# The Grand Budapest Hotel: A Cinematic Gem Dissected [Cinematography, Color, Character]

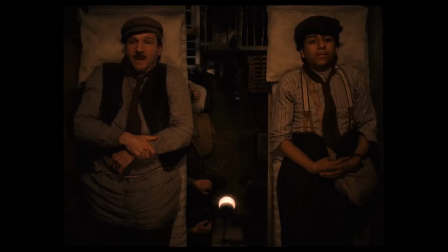Gustave grew to truly care for Zero, but ultimately,
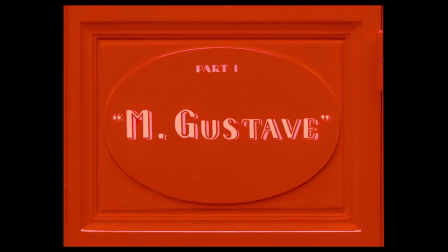the Grand Budapest Hotel uses Gustave's character to demonstrate how we may wish to exude civility in an uncivilized world,
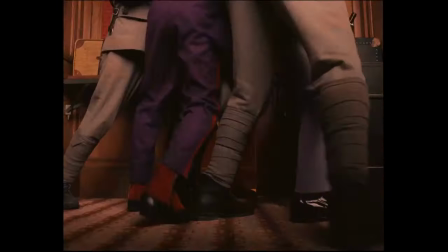but we cannot escape who we are in the unfair ways the world works. Even the lens in which we view this story is misleading.
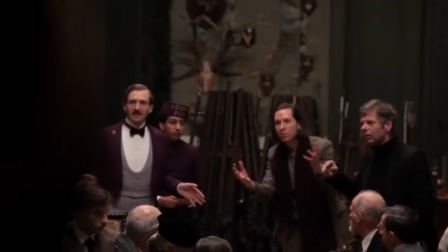Unintentionally by Zero, but very intentionally by Wes Anderson.
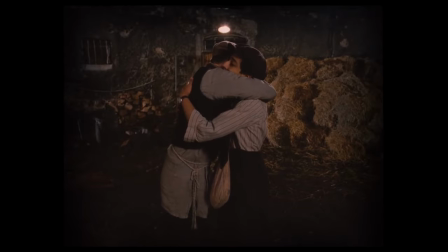It quickly becomes evident that Zero's telling of his and Gustav's story is a glamorized version of the real events.
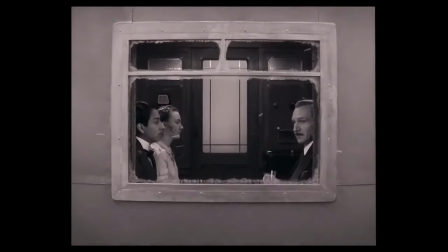Color plays a tremendous role in how Anderson shows that. In the opening scene of the film, the colors are pretty dull and very naturalistic.
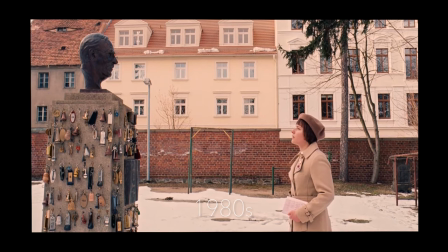This is to illustrate that we are in modern times and in reality. This is the world of truth.
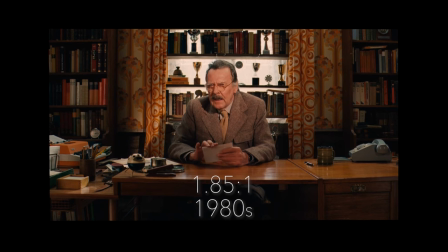The aspect ratio of the scene is also 1.85 to 1, the conventional aspect ratio of the modern era.
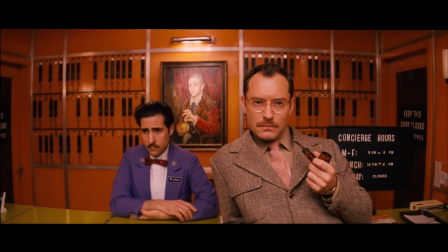But when we cut to the story of the author,
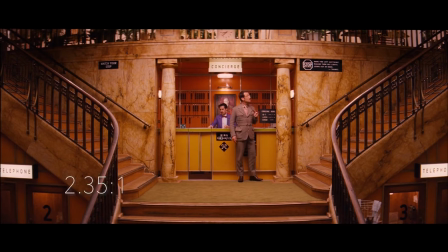the colors become more vibrant and the aspect ratio adjusts to 2.35 to 1, the standard of the 1960s.
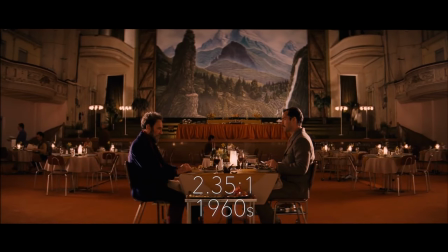Then the movie shows us the conversation between the author and zero, and we're brought into Zero's story,
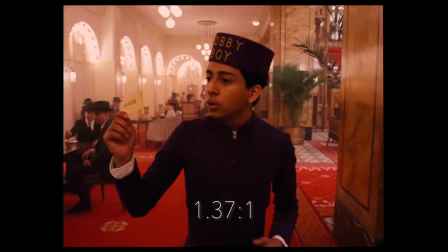where the aspect ratio shifts again to 1.37 to 1, the sizing conventional of the 1930s,
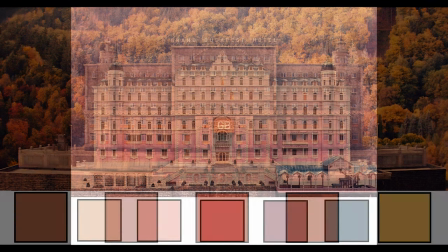and the colors become even more saturated and further from reality.
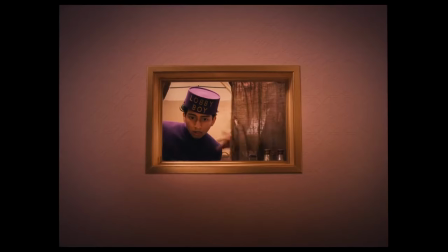Through this use of cinematography and color, we're transported into another world, fully immersed in the nostalgia that the film creates.
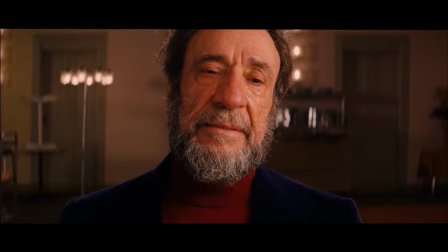And once again, here's the thing about nostalgia. It filters our perspective.
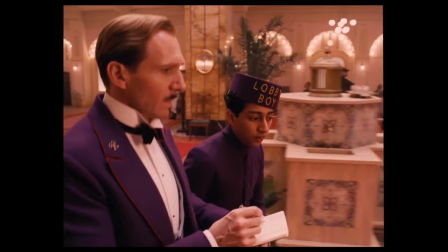Zira looks back at his time working at the Grand Budapest Hotel and being friends with Gustav very positively.
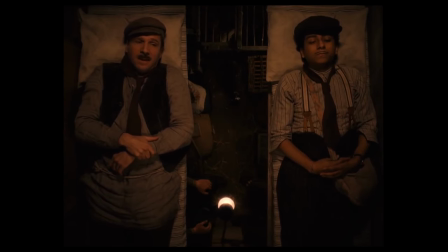Gustav and Zira grew to form a brotherly bond,
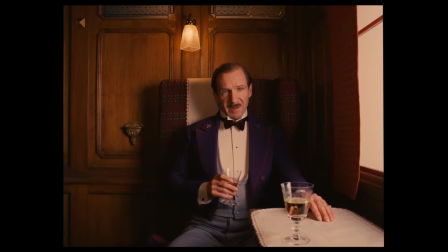but the greatest difference between them was in how Gustav was subconsciously motivated by his adoration for upper-class society,
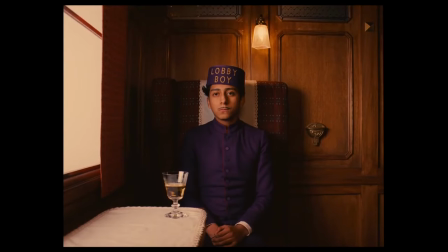whereas Zira's concern was always just for those he cared for and who cared for him.
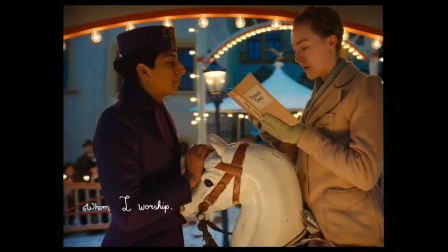For my dearest darling treasured cherished Agatha whom I worship with respect, adoration, admiration,
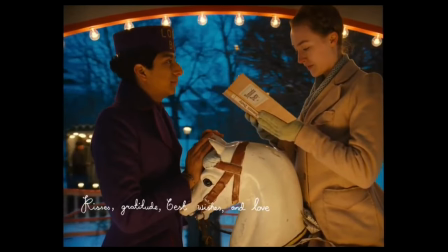kisses, gratitude, best wishes, and love, from Z to A. Like Gustav and Agatha.
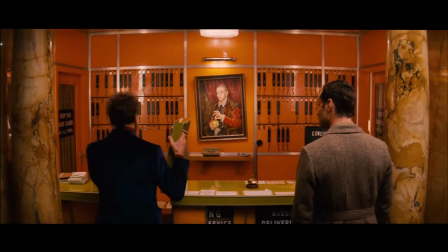It's the reason he's still attached to the Grand Budapest Hotel, even though it's only lost him money.
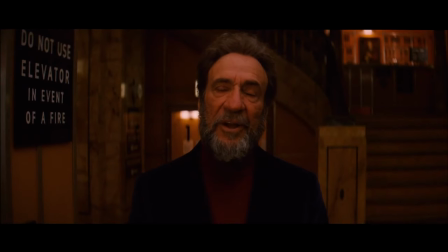It connects him to Agatha.
The hotel I keep for Agatha. We were happy here. For a little while.
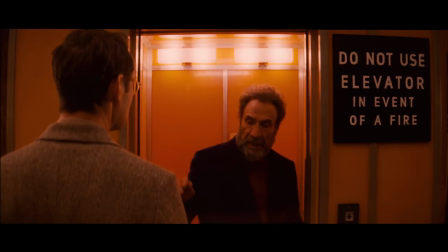And so, Zero's love for his time at the hotel has caused him to look back at that period in his life as more glorious than it was.
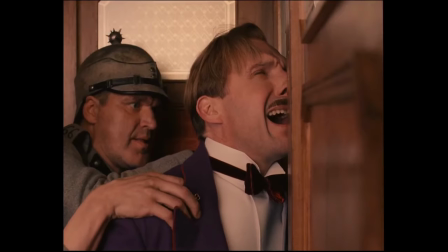It was riddled by sadness and struggle, yet we see how he views it with such fantastical energy.
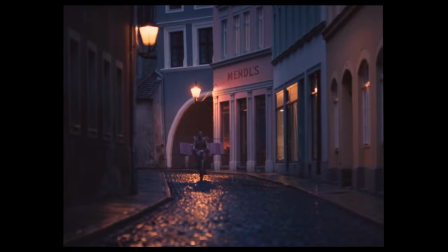To complement this warped perspective of the past, Anderson dives deeper into cinematography.
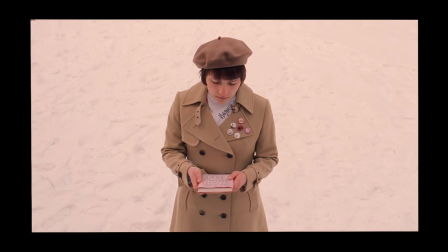The director is known for his use of symmetry, but what role does it play in the narrative in deeper meaning of the film?
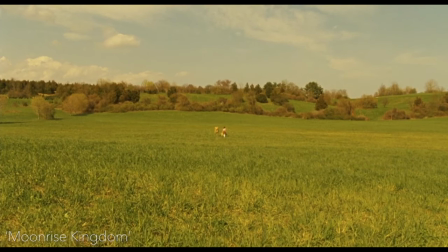Anderson's tactfully centered framing has attracted criticism for detracting from the scene's emotionality.
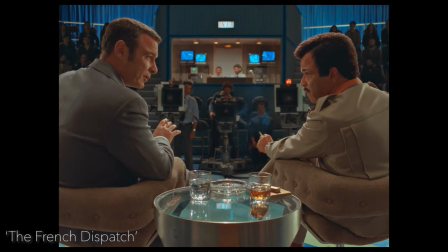We're focused on how the shot is composed rather than getting engulfed in the emotional beat.
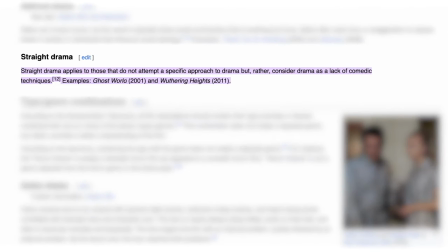And yes, his cinematic style would likely not work as effectively for a straight drama, but being a comedy drama veiled with satire and tragedy,
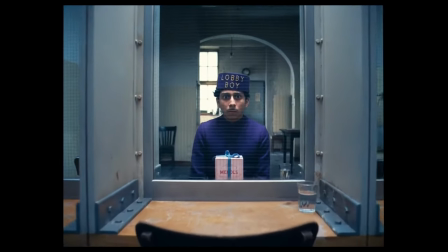it perfectly flatters what Anderson is trying to show about Zero's frame of mind. Symmetry delivers a tone of cleanliness and perfection.
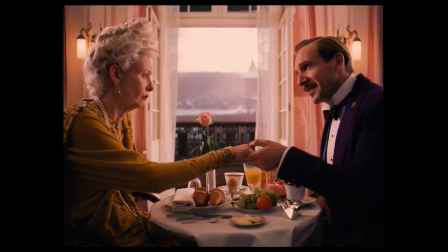It demonstrates a world that is unattainable,
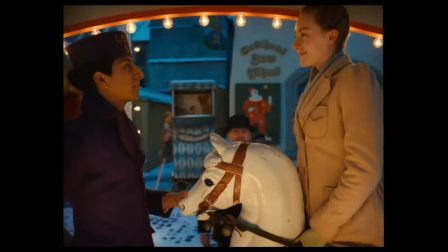just as the worlds of aristocracy or peace that Gustave and Zero respectively desired were so unattainable that they only existed in their imaginations.
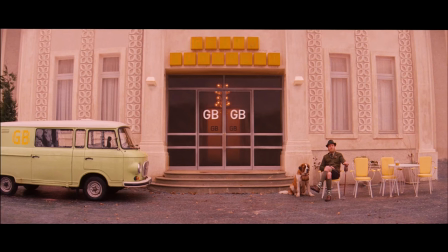This, coupled with the frequent use of wide shots, all giving the film and hotel a look of regality,
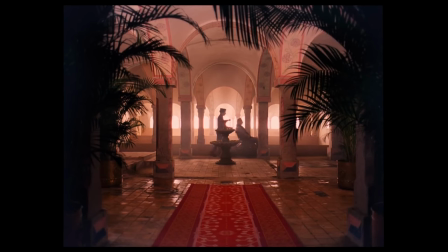luxuriousness, and grandeur, beautifully bring us into the inaccurate universe Zero has living inside of his head.